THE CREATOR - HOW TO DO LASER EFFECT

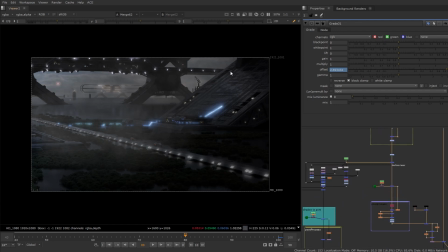[4:03]
And to get the shape of the nomad laser, I did a roto.
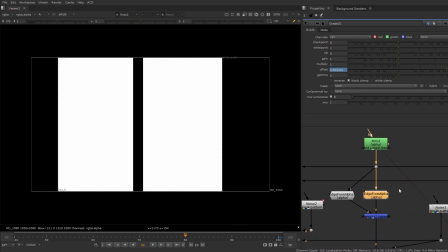[4:12]
And this roto has this node from Nupedia, I believe, which is the edge from alpha.
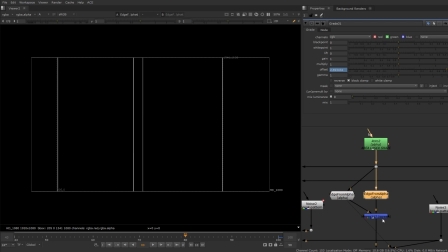[4:19]
And this other one, it's the same, but it's sharper. So once I screen them back together, it has this effect.
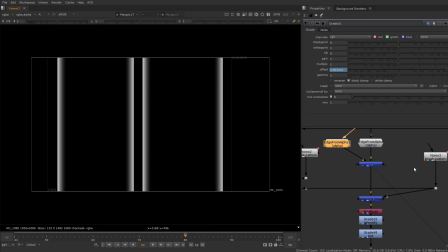[4:31]
I want this to be breaking up by some noise patterns since we want the atmosphere to be this laser to go through the atmosphere, a little bit of smoke.
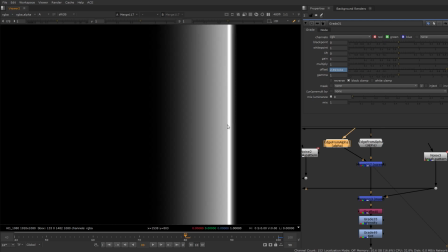[4:44]
So this is we don't want this perfect shape. So this is what I did.
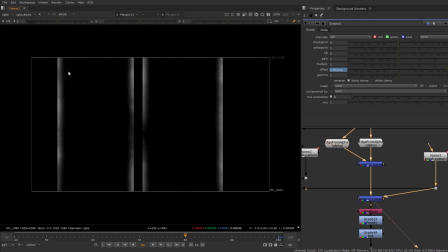[4:49]
I break it up by some noise pattern, which is simulating the atmosphere smoke. I shuffle it, and then I graded the intensity again and the tint.
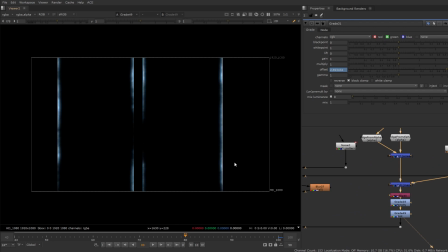[5:04]
So this is the first part of the laser that is going to the sky or from the sky.
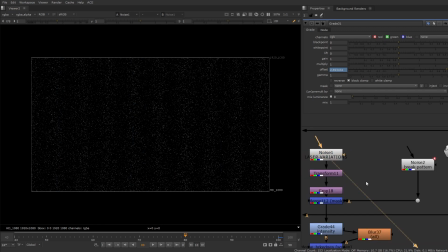[5:13]
And okay, so this is, I don't remember what I learned this trick from, but this is basically a noise pattern
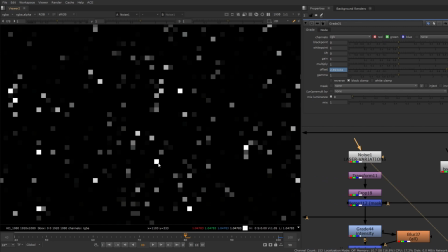[5:24]
that it's a pixel size, and once you transform it in the y-axis, you get these lines. And the reason for that is that we want variation
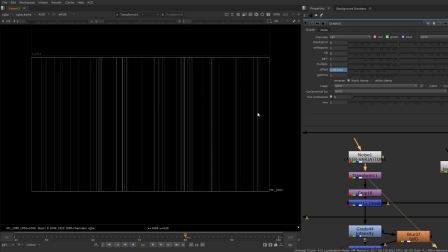[5:39]
in opacity and position for the lasers that are going in the middle. So to get this effect, you just have to uncheck this box, black outside,
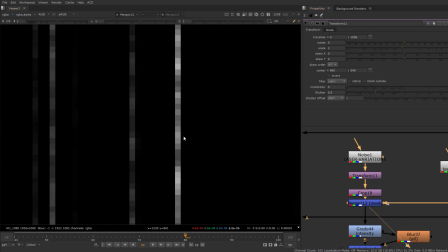[5:52]
and I mask it again by another noise pattern, giving me this result.
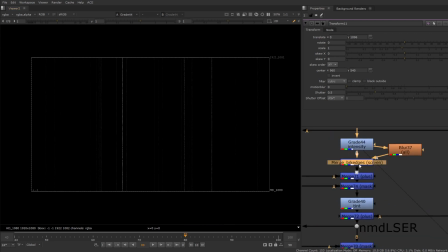[6:00]
Again, I graded the intensity, and
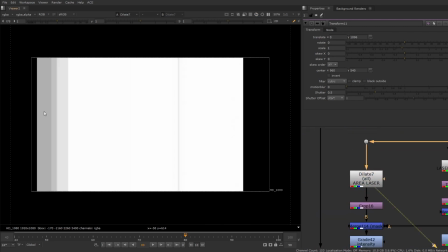[6:04]
okay, so I'm just gonna go to the other part, which is gonna be the feel of the laser.
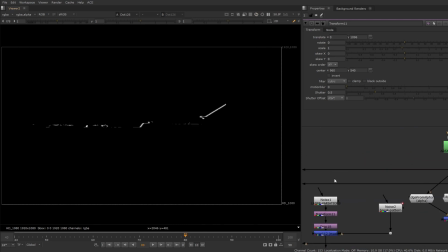[6:10]
And this is basically the surface laser, and I dilated it in the y-axis.
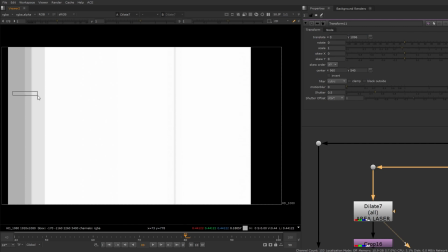[6:18]
That way we could have this gradient between gray and white, and I crop it, mask it again by noise,
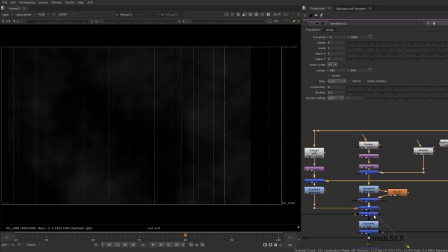[6:30]
grade the intensity, and all of these results, plus them back together, tint them,
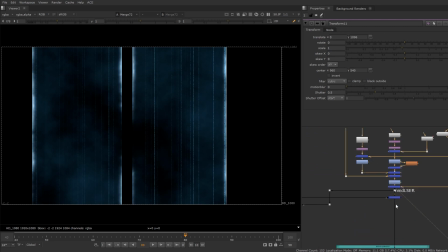[6:38]
and then the masking process, which is okay, and now that I got this shape, how can I be driving this shape with, how can I link this shape with the surface laser?
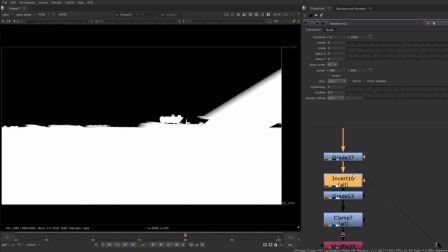[6:55]
So it's the same. It's the same approach. I took the same grade that is driving the distance,
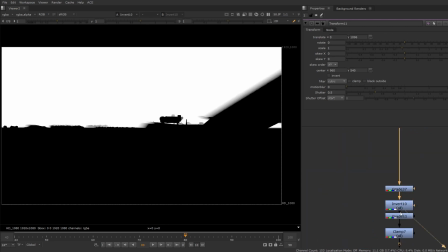[7:06]
and I inverted it, and I clamp it,
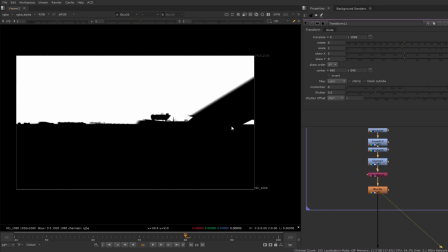[7:12]
and I did some adjustments with the borders, so it merged a little bit better.
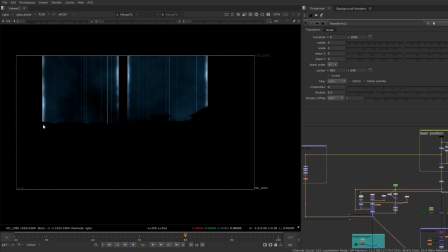[7:19]
So now this is the result, but all the effect is being driven by the animation of this link. So this area laser is now again being stenciled out
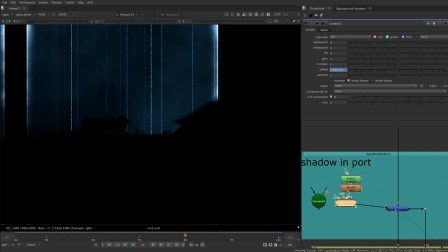[7:36]
with this gizmo, which gives me an image plane with the camera that I did a basic 3D tracking, and then you just connect the camera,
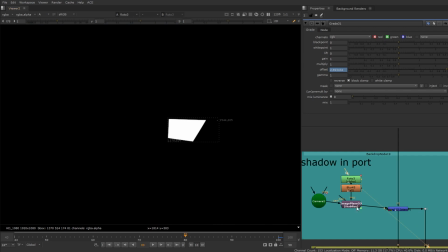[7:47]
you connect the rotor, and then you have the image plane stick to
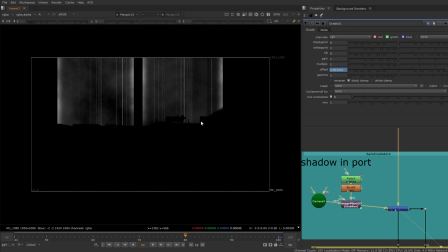[7:54]
the distance you set it up to.
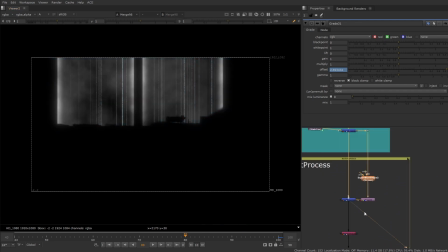[7:58]
And a little bit of post process, which is glow, and I just kept the RGBA.
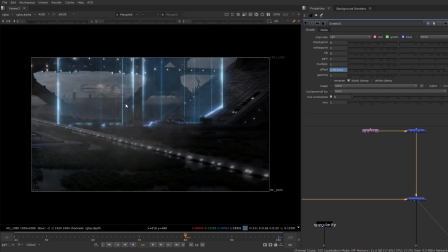[8:07]
And after that, you just plus it back to the render.